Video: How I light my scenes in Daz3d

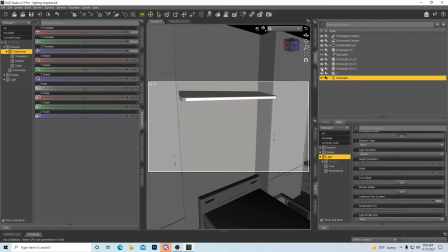Anyways, but that's why I tend to do the ghost lights. The ghost lights are pretty good.
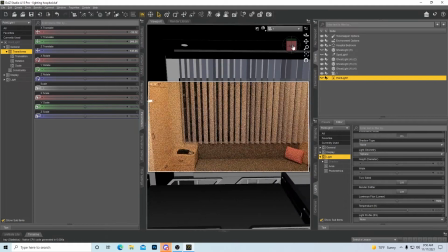But let's try and make this more realistic. The first thing I did in this little room at a hospital is, it's at nighttime now.
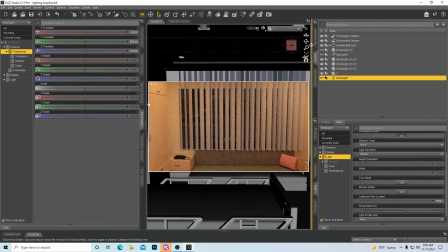So what I did was put a spotlight outside. So let's go into perspective.
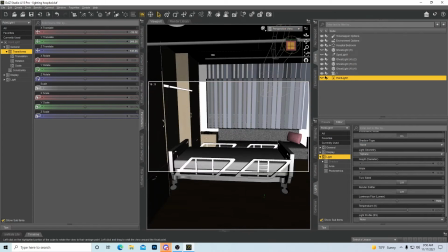Let's get off of texture shaded. See, boom, out here.
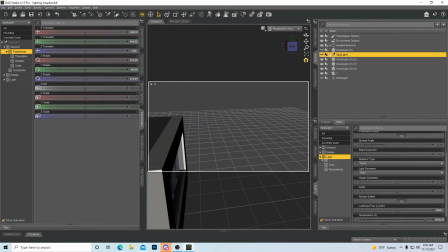Now I got a spotlight hidden, bam, right here. So it's giving off a light and it's coming directly into the window, right?
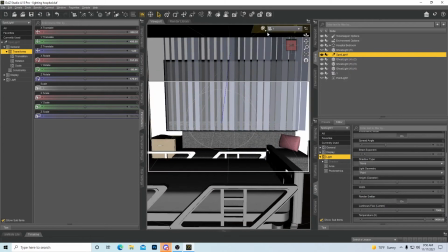And this is the effect that it gives us.
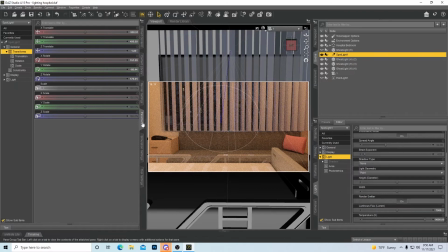You can kind of see like the blue coming across here
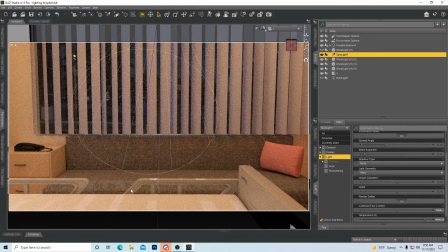on the sofa, and you can see it down here on the sofa and coming onto the bed. It just gives it a more natural feel of lighting. And what I did with the spotlight was actually pretty easy. All I did was change the temperature.
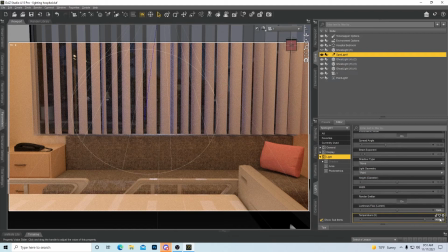So I got I just jacked the temperature up to 9,000, which gives it like a blue tint. But if it's not enough and you feel like you want more of a tint, You can come in here and just change the color completely.
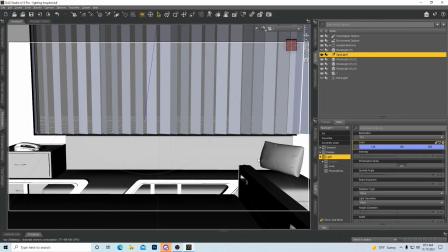I use this color for like a night blue sometimes. And now to give it more of that blue tint.
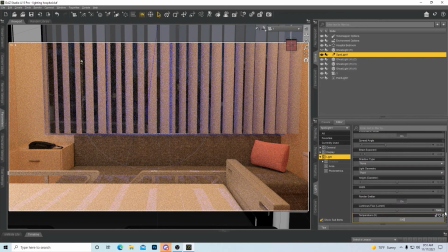And then I'd tweak something on the lines of bringing this down to counteract that too much blue. Woo, man, it is. Oop, it didn't go down any at all.
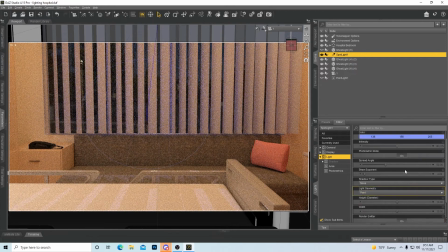and you can kind of balance the temperature and the color out as you want. See, now it turns it a little yellow. So that's too much.
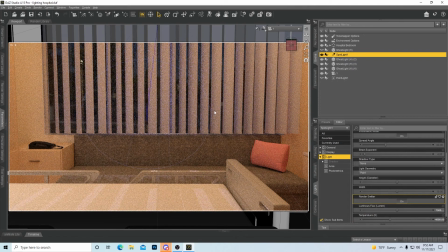That looks good. But that's just another way of making and giving the feel, because your renders you want to make as realistic as possible when it comes to lighting.
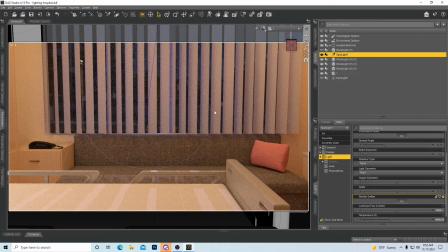Lighting makes or breaks a render. And I know over the past year that I've been messing with Daz, I've came a long ways, and I went from no lighting at all to trying to get lighting and improve upon lighting,
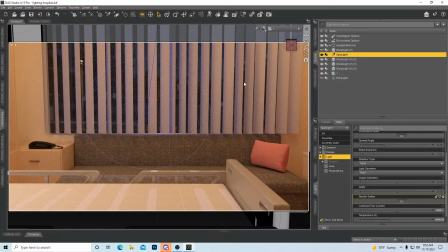and it's a hassle, and it's something that you'll never perfect. You're always going to get better at. The more you do it, you find more tricks, more ways, and
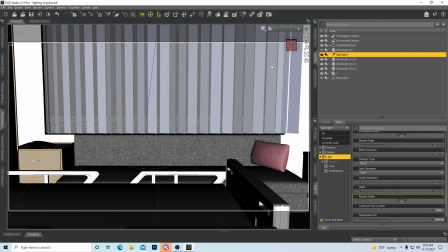just new situations, because no two scenes are the same. So let's say I shot the scene in the hospital. The next scene might be out in the park. I'm not going to use the same setup. I might just use a dome. I might just use an HDRI light. There's no telling.
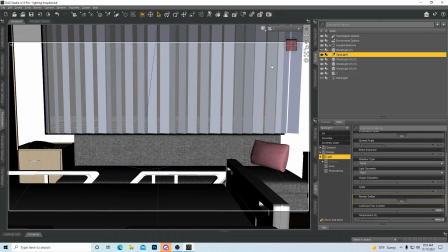So I hope you guys found this I wouldn't call it a tutorial, more of a walkthrough on what I do with scenes. But I hope you found it helpful. If you did, give a thumbs up, a like, hit subscribe. I'm going to start trying to do some more Daz videos. This is my first one,
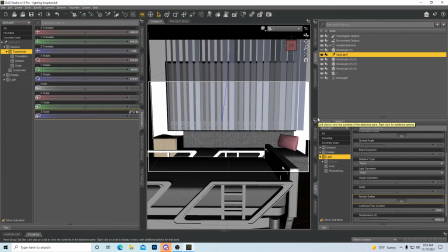but I aim to do at least maybe one a week or whatnot in between this and the visual novel that I'm working on. So if you want to see more, just let me know. And if you have any suggestions on what type of video you want to see next,
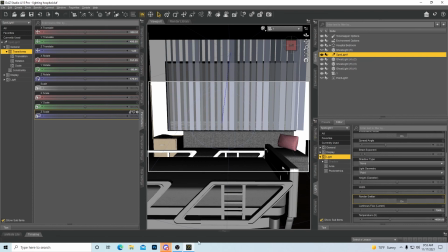just leave a comment below and I will see what I can do. There's some things about Daz I'm just not very familiar with, but I feel pretty comfortable with Daz overall though. So yeah, just let me know. All right, guys, take care.